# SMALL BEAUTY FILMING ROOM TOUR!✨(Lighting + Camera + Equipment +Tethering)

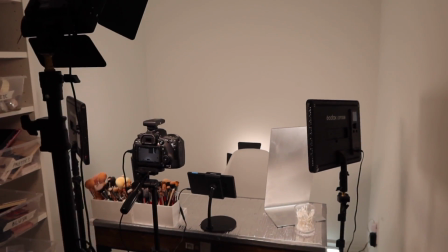The reason why all of these are LED is because that's the quietest form of light, and you need that when you're filming video.
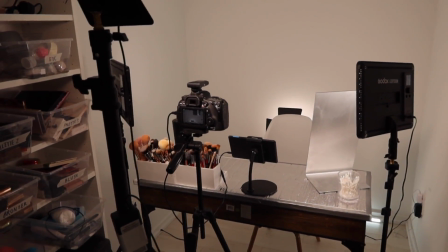And in such a small space, you don't want excess heat either, so LED is just the best choice in my opinion.
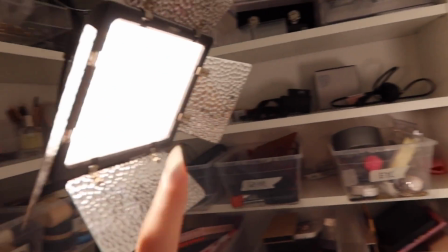And it gives a more kind of spread out, diffused look, because the light is coming from this entire panel instead of like a focused beam of light.
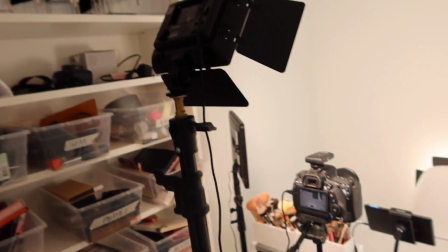So I don't even need to put a softbox here, which would take up a lot of space. Like, can you imagine 4 softboxes?
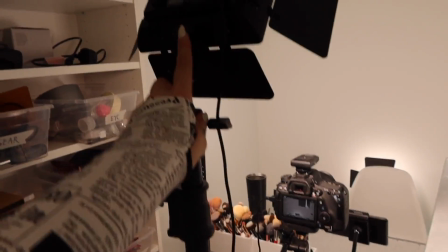That would not work in here. This is an amazing purchase, an amazing recommendation from Carly Bible.
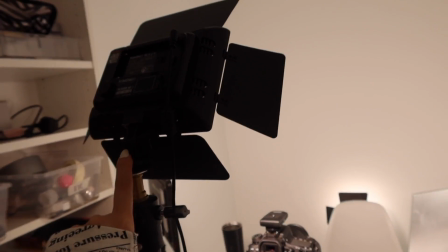I think if you are looking into getting just one light and you have other light fixtures, this is definitely the way to go.
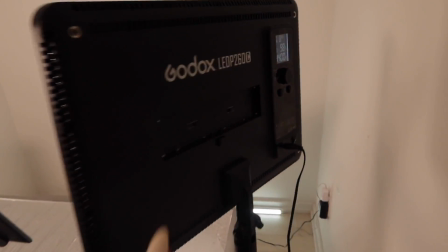I actually got these 2 lights first.
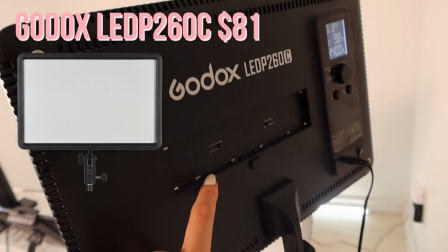These are the GODOX LED P260, and they are not very bright.
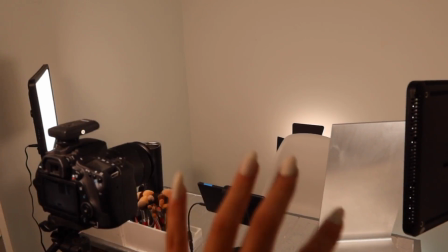They're perfect for this purpose of just kind of eliminating shadows on the side of your face, but it's not great if you're using it as your main source of light.
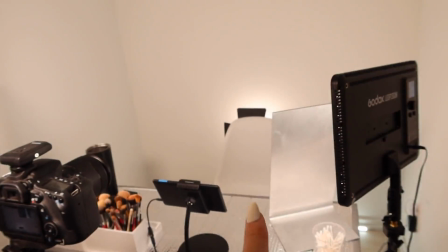And that one back there is the exact same light as this one, but I decided to buy a second one because that one was so good, and I needed a light there because, as you can tell,
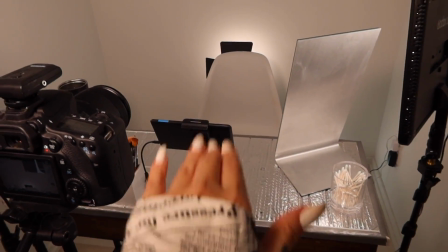this is not a lot of space.
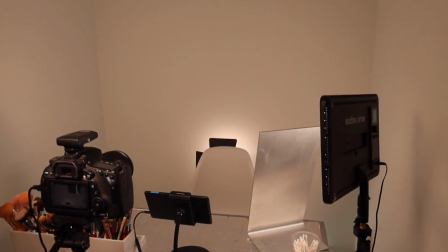I don't have a lot of space from my chair to the wall because of the size of this room, so I just had to put a light there to create the illusion that there's more space between me and the walls.
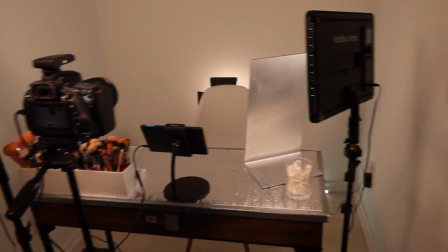It just looks more spacious in my videos. Like, it doesn't feel like you're up against my face. And here's the camera I use.
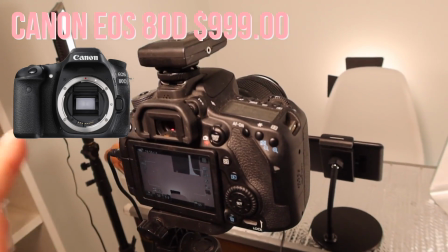It's the Canon 80D. It's a pretty common camera, and I'm just using the kit lens.
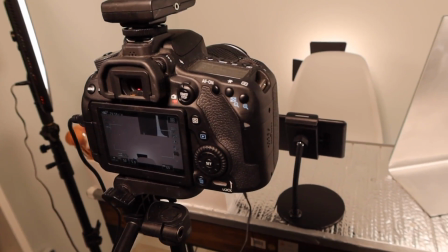This is very basic. I think a lot of people use this one, and it's just a little bit more affordable than getting the Canon 5D Mark III or Mark IV.
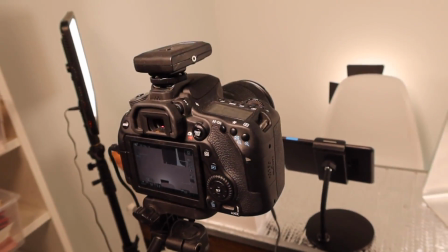I think they have the Mark IV right now. This is still a pretty new upgrade because I used to use my G7X for everything, so I'm happy with the upgrade.
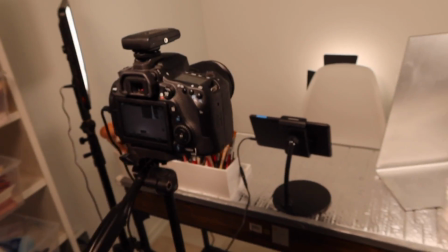And if I were to upgrade anything else in this room, it's probably going to be the camera at some point in the future.
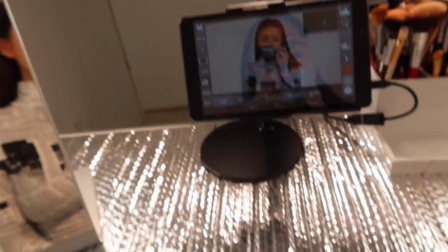So this is the desk, and this is where I do all my filming.
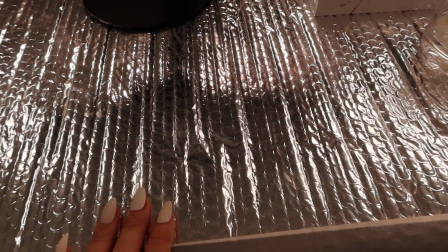All my brushes are over there. I have my Q-tips. I don't think this is actually a reflector. I just got this from Home Depot.
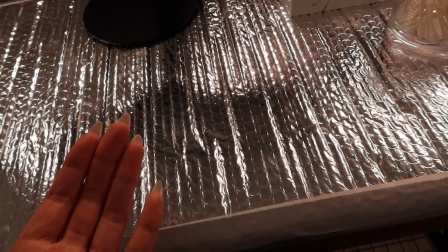I think this is for, I don't really know what this is for, but I got this from Home Depot.
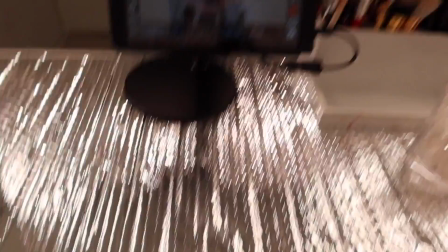It came in a roll like that, and then I just cut it up and duct taped it down. And the reason why I did this is how you eliminate the double chins.
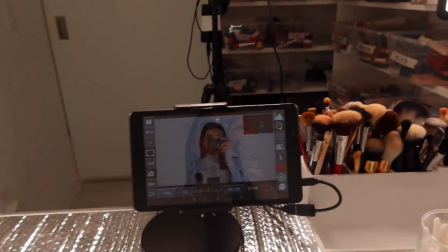It bounces the light from the main light, and it just looks snatched. I got this big ass mirror from IKEA. I love it because you see everything with such a big mirror.
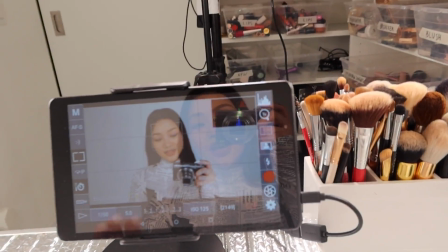And over here, this is how I see what's going on when I'm filming. So there are so many ways to connect a screen, a monitor, a laptop, a tablet to your camera so that you can see what's going on when you're sitting. But the problem is they're either extremely laggy, crashes all the time, because video is a big file, right? So basically no free software is really good enough. So I was on the lookout for a really good tethering program for a long time. And the one that Carly Bible suggested was Cam Ranger, and that shit is expensive. It was $450, and I was just looking everywhere for a more affordable alternative, and I finally found this app called DSLR controller. And I thought, okay, well, I can borrow someone's iPad and test it out. And turns out it's an Android only software, so I had to get an Android tablet to use it. And they're actually really affordable Android tablets. Like, you can get one for $60 or $80, so that's what I bought. And the app itself is, I think, around $10. All in all, this is way more affordable than getting a Cam Ranger, and it just works so well.
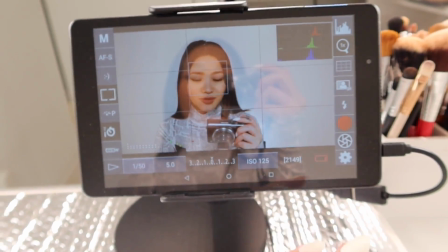This is the application. I'm sorry, there's a little bit of glare.
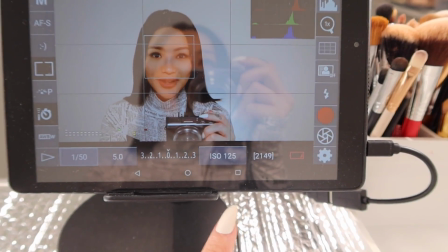I believe you can connect it to the camera with Wi-Fi, but I just don't trust Wi-Fi because what if the connection is down and I have to refilm a whole video?
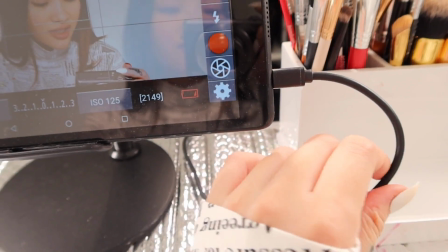So I just use a wire. I got this from Amazon. Again, everything will be linked down below.
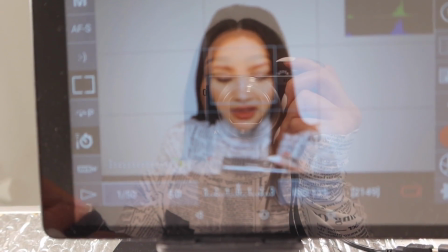You can adjust the shutter speed, you can adjust basically everything, aperture, and you can just hit record. And we're live. This is honestly like one of my favorite things about this whole setup, because it just never occurred to me to just get a tablet for this, but it's working so well right now. And the fact that I saved money on something that would have costed $450 is just, that's the best part.
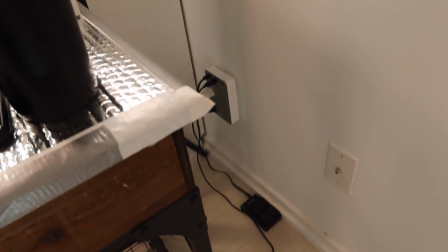Got my coffee. Over there is where I charge all my extra batteries so my camera never dies. The one thing that I think still needs improvement is the audio situation.